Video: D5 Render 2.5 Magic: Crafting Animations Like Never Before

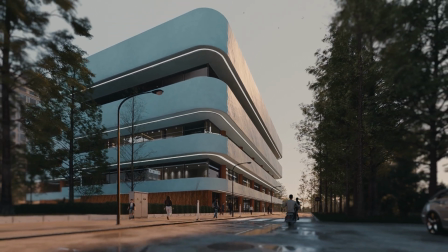0s
Look at this image I created just a few days ago with D5 render version 2.5.
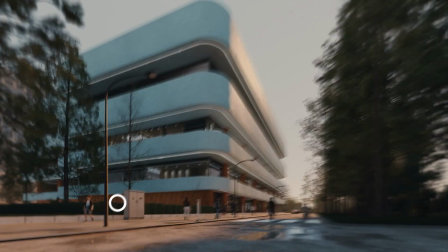4s
If you look up close, you can see many interesting details like real-time caustics that are projected onto this wall,
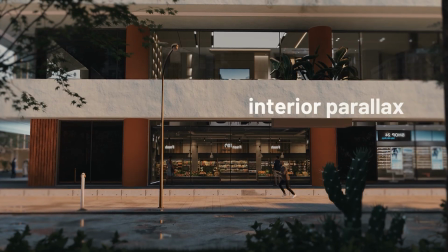11s
interior parallax models that are behind the glass panels to give the impression of interior models,
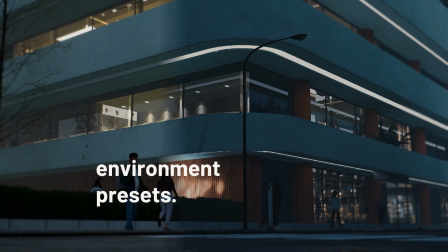17s
and environment presets that I can save and change instantly. But how did I create this? And most importantly, why was it so easy to create? Now let's start with the project model. This project model was done in SketchUp,
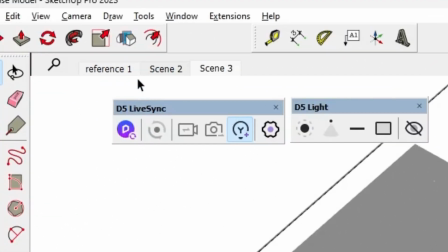30s
and I use D5 render in the design process with the new sync feature that comes integrated into SketchUp.
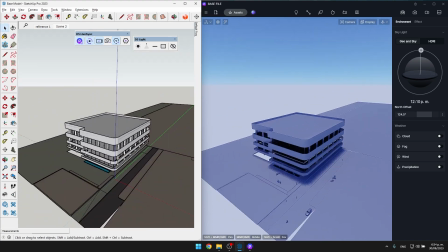37s
To use it, just install it from the website.
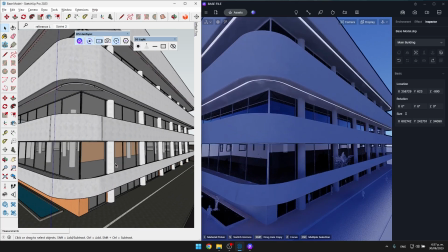39s
You'll have the option to open D5, and depending on your screen setup, you can divide your screen in half or use a different setup. In my case, I use two monitors, so for this design process, I like to have SketchUp open on one monitor and D5 on the other.
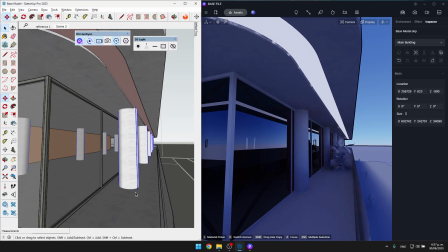55s
And as I'm creating the model, I can sync my camera, send over my current scenes into D5, and also add lights with the light toolbar.
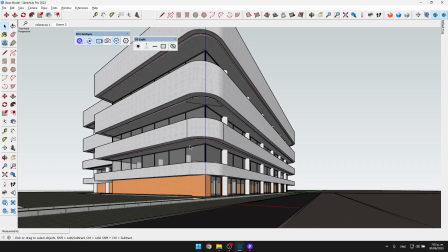63s
This is how my final model looks, and this is how it looks in D5.
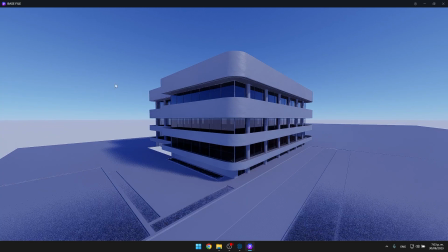67s
As you can see, I've applied basic materials in SketchUp, but the furniture, effects, and all the assets are going to be added within D5.
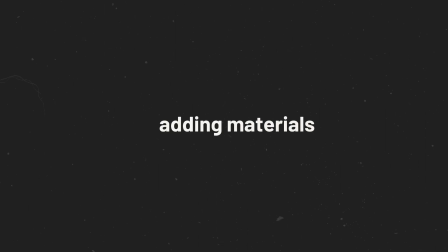76s
I'll now start adding materials within D5 render. For this, I usually like to flip my second monitor and have my asset window open all the time.
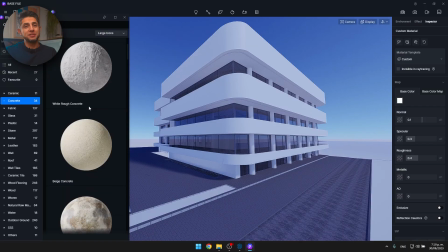85s
Here, we need several important materials for the concrete of the facade.
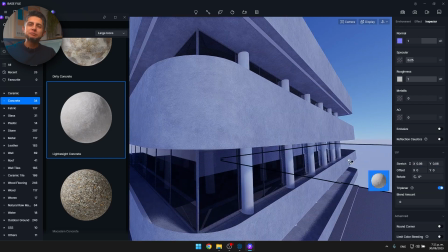89s
I used a texture that had a nice displacement and added a tactile feeling to the render.
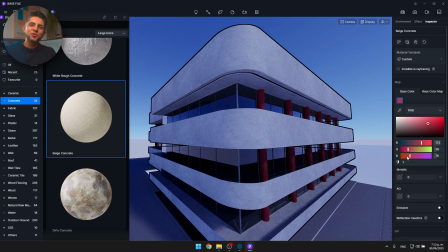95s
Next, for the columns and the wood, I used an orange concrete and an orangey wood that can give warmth to the color palette.
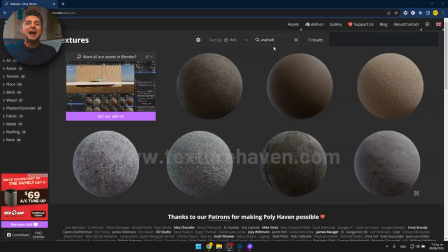102s
Finally, for the asphalt texture, I used a free texture from Texture Haven,
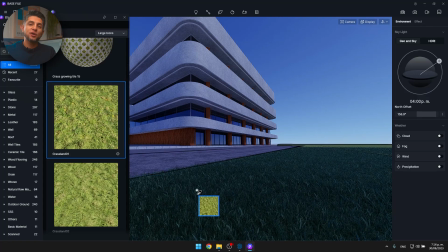107s
and for the grass, I just used one of the default grass materials in D5 and applied the grass effect to it. So one of the productivity tips when adding your assets to your render is knowing where you're going to create your camera and only adding assets that will affect that specific view. You don't want to waste precious RAM and graphic card space with something that will not appear in the render. This is why with the new advanced camera tool in D5 render, I can do this in a breeze.
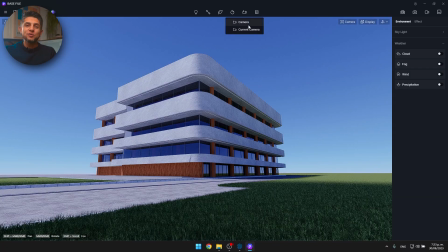134s
First, I make sure that the camera widget is activated, add a new camera, and now you have a preview window towards the bottom of your screen.
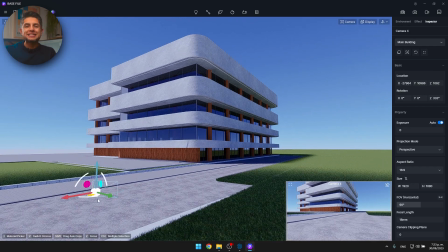142s
You can pin it and make changes that only affect this camera view.
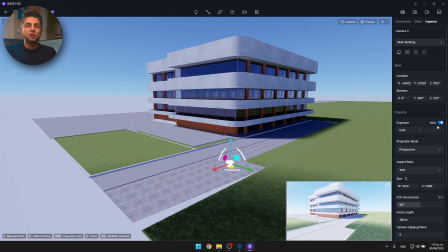146s
With the advanced camera tool, you can add multiple cameras, change the aspect ratio of each one, modify its parameters, and even save it as a scene entirely. Now, with this camera set, I'll start adding the trees to my scene inside of D5.
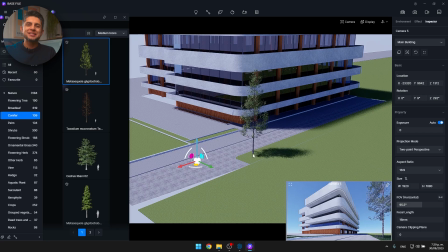159s
I need high quality trees that will be closest to the camera,
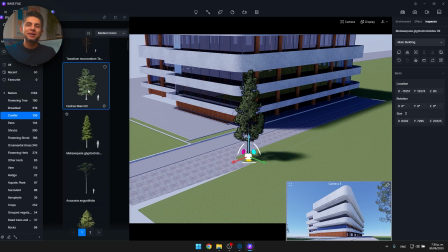162s
and also low poly trees that can show up on the reflection of my image and also give me some nice soft shadows.
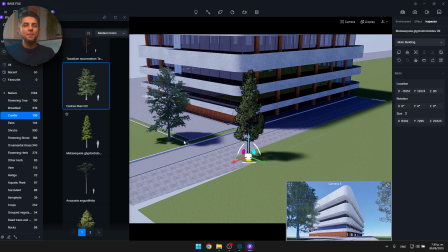169s
I'll add these pine trees towards the front of the camera, and I can scale them up or down by hitting the C key and dragging my mouse to the side.
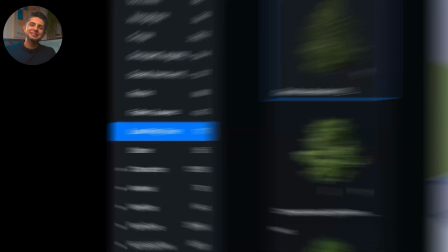177s
I'll search for low poly trees in my asset library and place them towards the back.
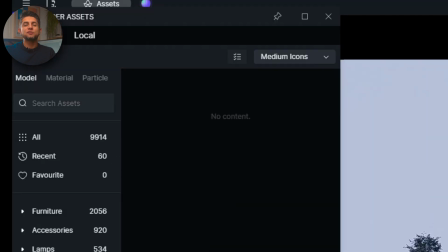182s
I'll also go to the landscapes category and search for background planes and place this
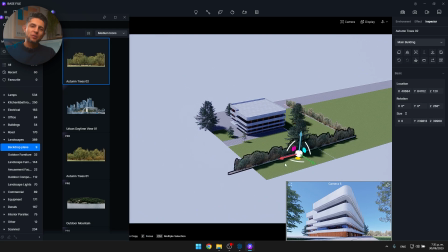189s
nice tree line background towards the back of my image.
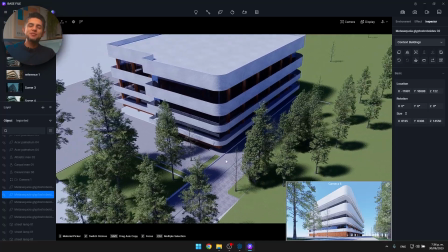193s
Now, as you can see in the image, you have the feeling of seeing a lot of trees,
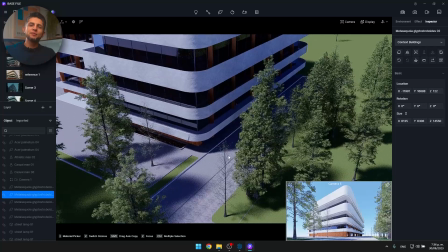198s
but in reality, it's just a couple of trees strategically placed.
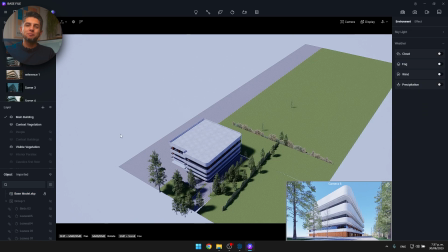202s
Now for the rest of the assets, I'll follow the same method of placing them as long as they benefit the camera view.
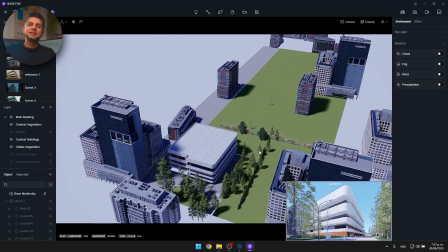208s
So with this in mind, I placed context buildings, a couple of people to give some scale to the image, a car because,
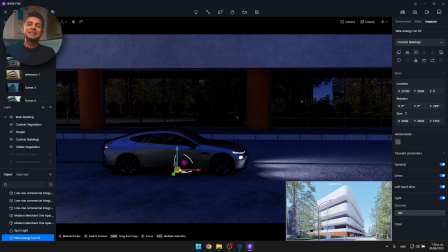216s
you know, this metallic paint gives it a beautiful touch, and some light posts to give some repetition and urban feel.
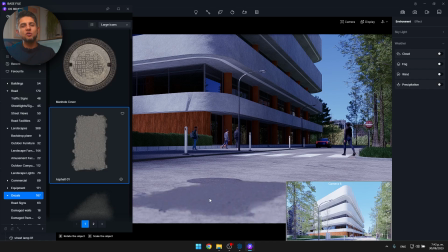223s
And now some decals like some road imperfections, some crosswalk paint,
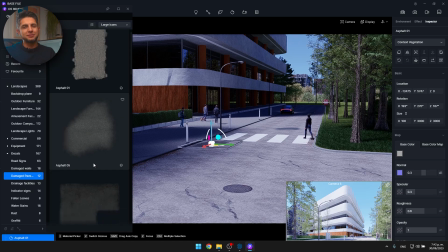228s
and more road batches because, let's be honest, our streets have road batches.
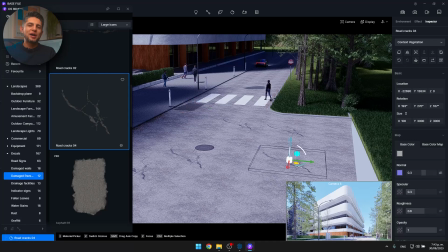233s
If you ever feel like modifying these in the future, I recommend you group them by category.
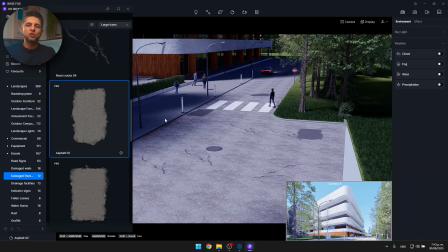238s
So I'll have all of my decals in one layer and in one group. And I also have my urban elements and people in different layers.
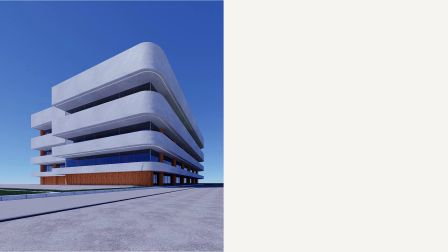244s
This is the before and the after placing these assets.